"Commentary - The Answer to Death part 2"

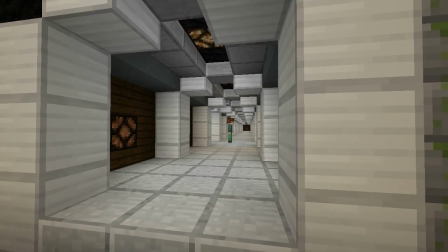We start off the episode with some TARDIS shots built by GMD and Fancy Pants Guy.
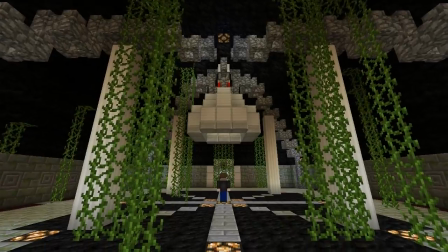This is actually later in the episode, timey-wimey stuff.
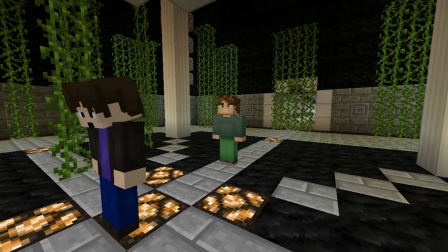The real reason why this is at the beginning of the episode is just to give some background
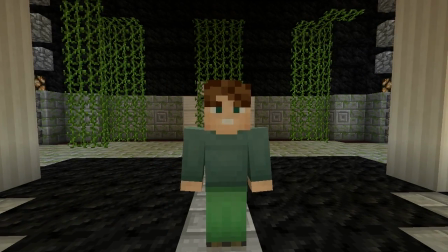information for all those people who did not watch The White Guardian, Journey to the North Pole,
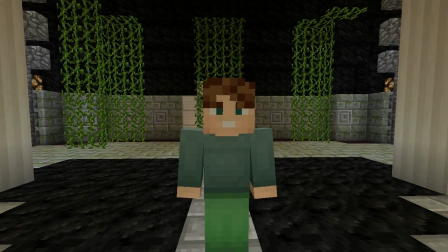Planet of the Weeping Angels.
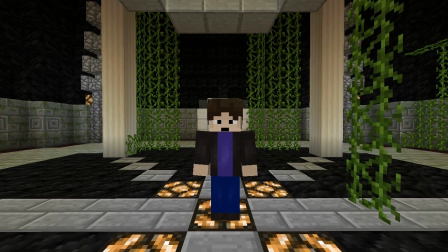That happens sometimes, even half of it hasn't seen it, so I do need, some info dump.
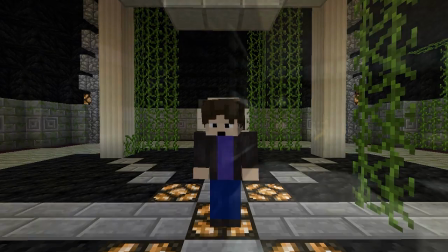But it got the music from Children of June.
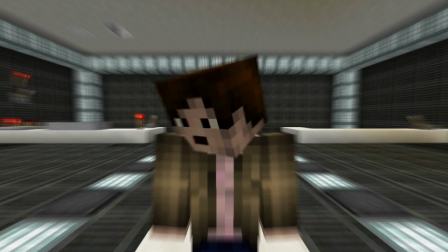So, that's correct. Hey, some shots, these are all recorded, new for this episode.
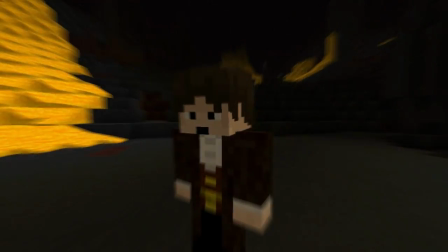I just went back to Enmorium, it's on the server now. This is from the prequel, by the way.
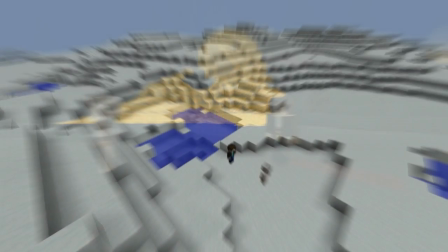Not a lot of people have seen that, I think. And this is the Doctor in a cyan costume.
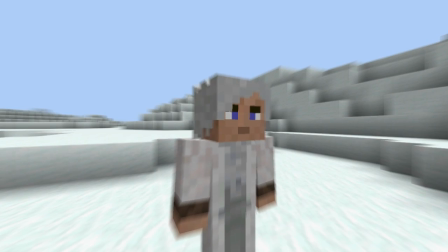This is actually Christmas, the town where I filmed the Dalek mod Adventures in it.
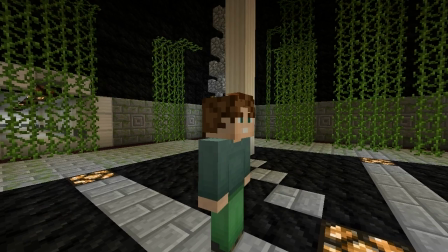It's just outside the fence gate, because I turned the sand into snow and I thought, oh well,
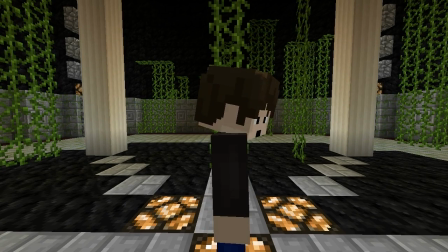this is a idea, just a new shot to let you think I did a whole lot of other stuff.
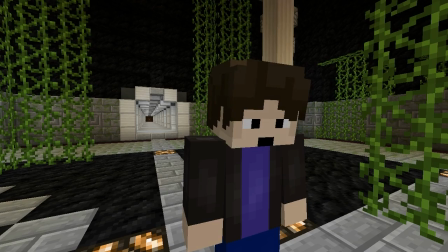And the cool intro music, I'm not revealing that, but okay, it's a bit shorter than usual,
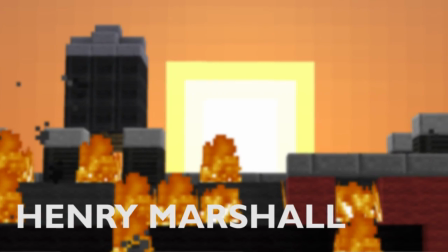and the order is different because Alfie did not have a big role in this episode, he didn't have one,
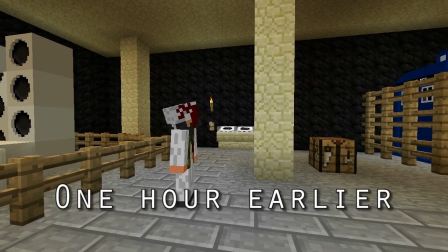but in the next part more focus will be again on Alfie.
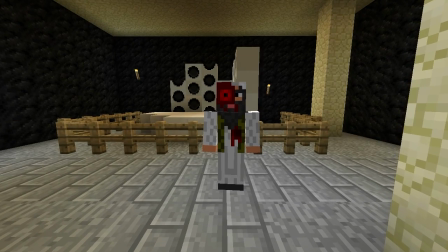This is Crooner with his voice, which constantly changes. There are a few continuity errors in this, because I
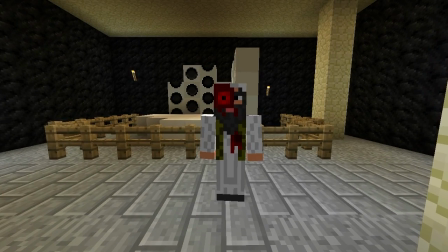accidentally blew up his TARDIS first,
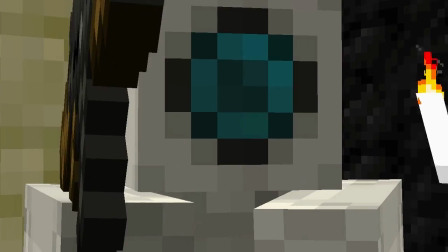so I recorded the Doctor first, and then I needed to rebuild the set all over again, because I,
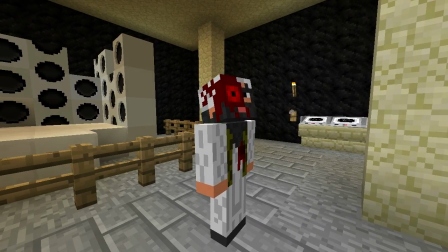destroyed it. So also I accidentally had the Whoville resource pack on, so here torches are like normal torches.
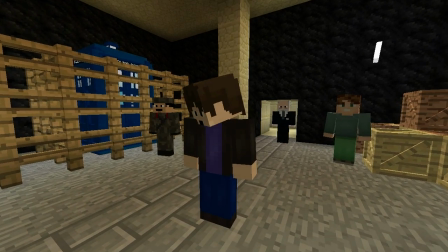But if we go to a shot, here are these are just white glowy sticks, and here they are torches again,
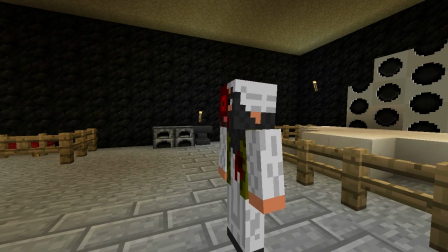because then I noticed the mistake, but when the Doctor escapes they are white glowy sticks again,
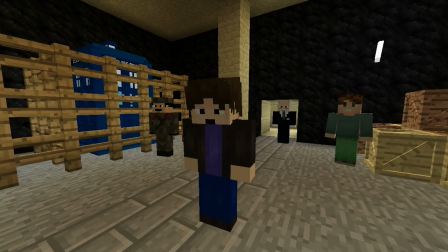and it's all very confusing. I think in a moment, when the Doctor steps aside for
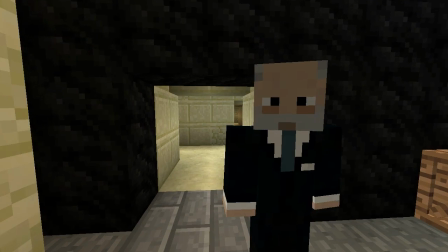the grenade or the cannon, the TARDIS is already blown up.
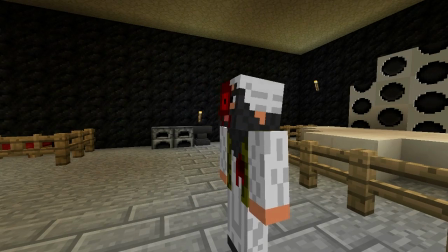I only noticed it just a moment ago when I was looking for what to say during this,
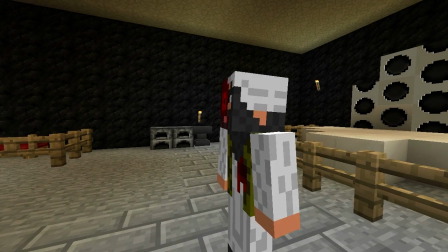but I didn't notice it while editing or recording. But when the Doctor steps away, it's already exploded.
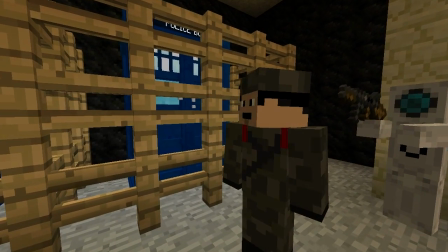It's here with, again, music from Children of June, but not a lot of you have seen that.
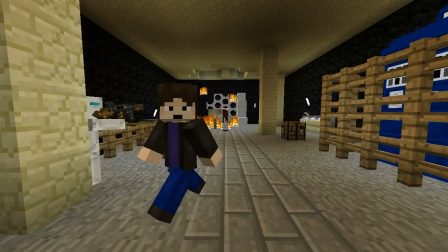Okay, look here closely, and it's blown up, and now it's blown up again.
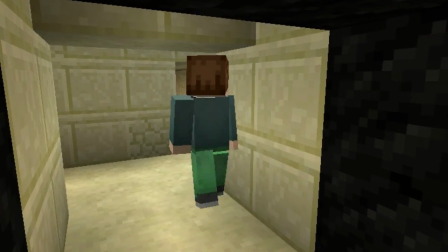And this is all incredibly fast, and this was added later again, the Zodin with the gun,
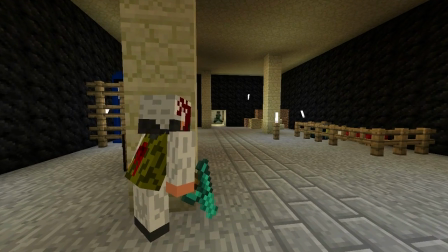because else, well, you could ask, why does the Zodin, not get shot?
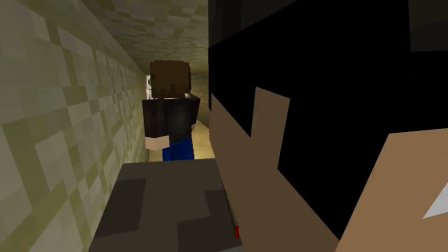Also, just a moment ago the Doctor walked into a room and the TARDIS was gone,
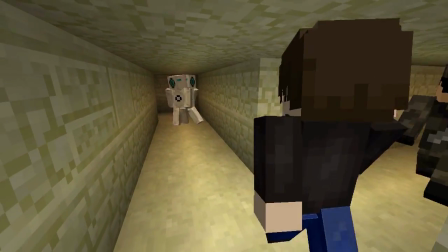because I later realized, wait a minute, we actually parked the...
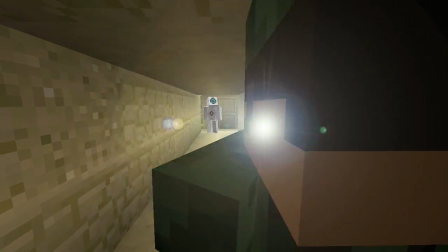No, I'll tell it later. These are my favorite shots of the episode, with multiple characters in one shot.
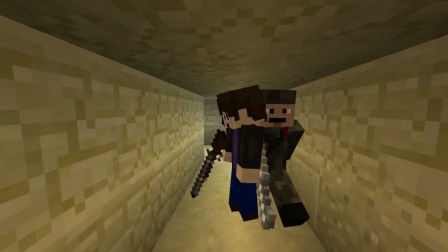I have never been able to do that before. They even match up with the walls and walk in front of each other.
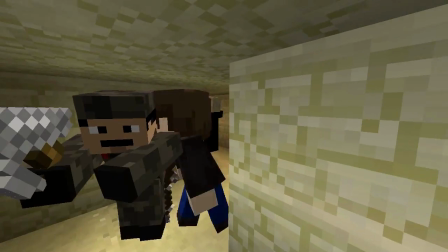This is a new technique. I won't give many hints on that, it's mine.
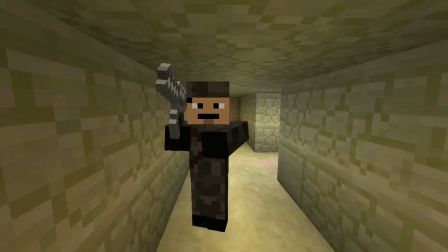But on the floor it's a bit purple here, so you can see that as a hint.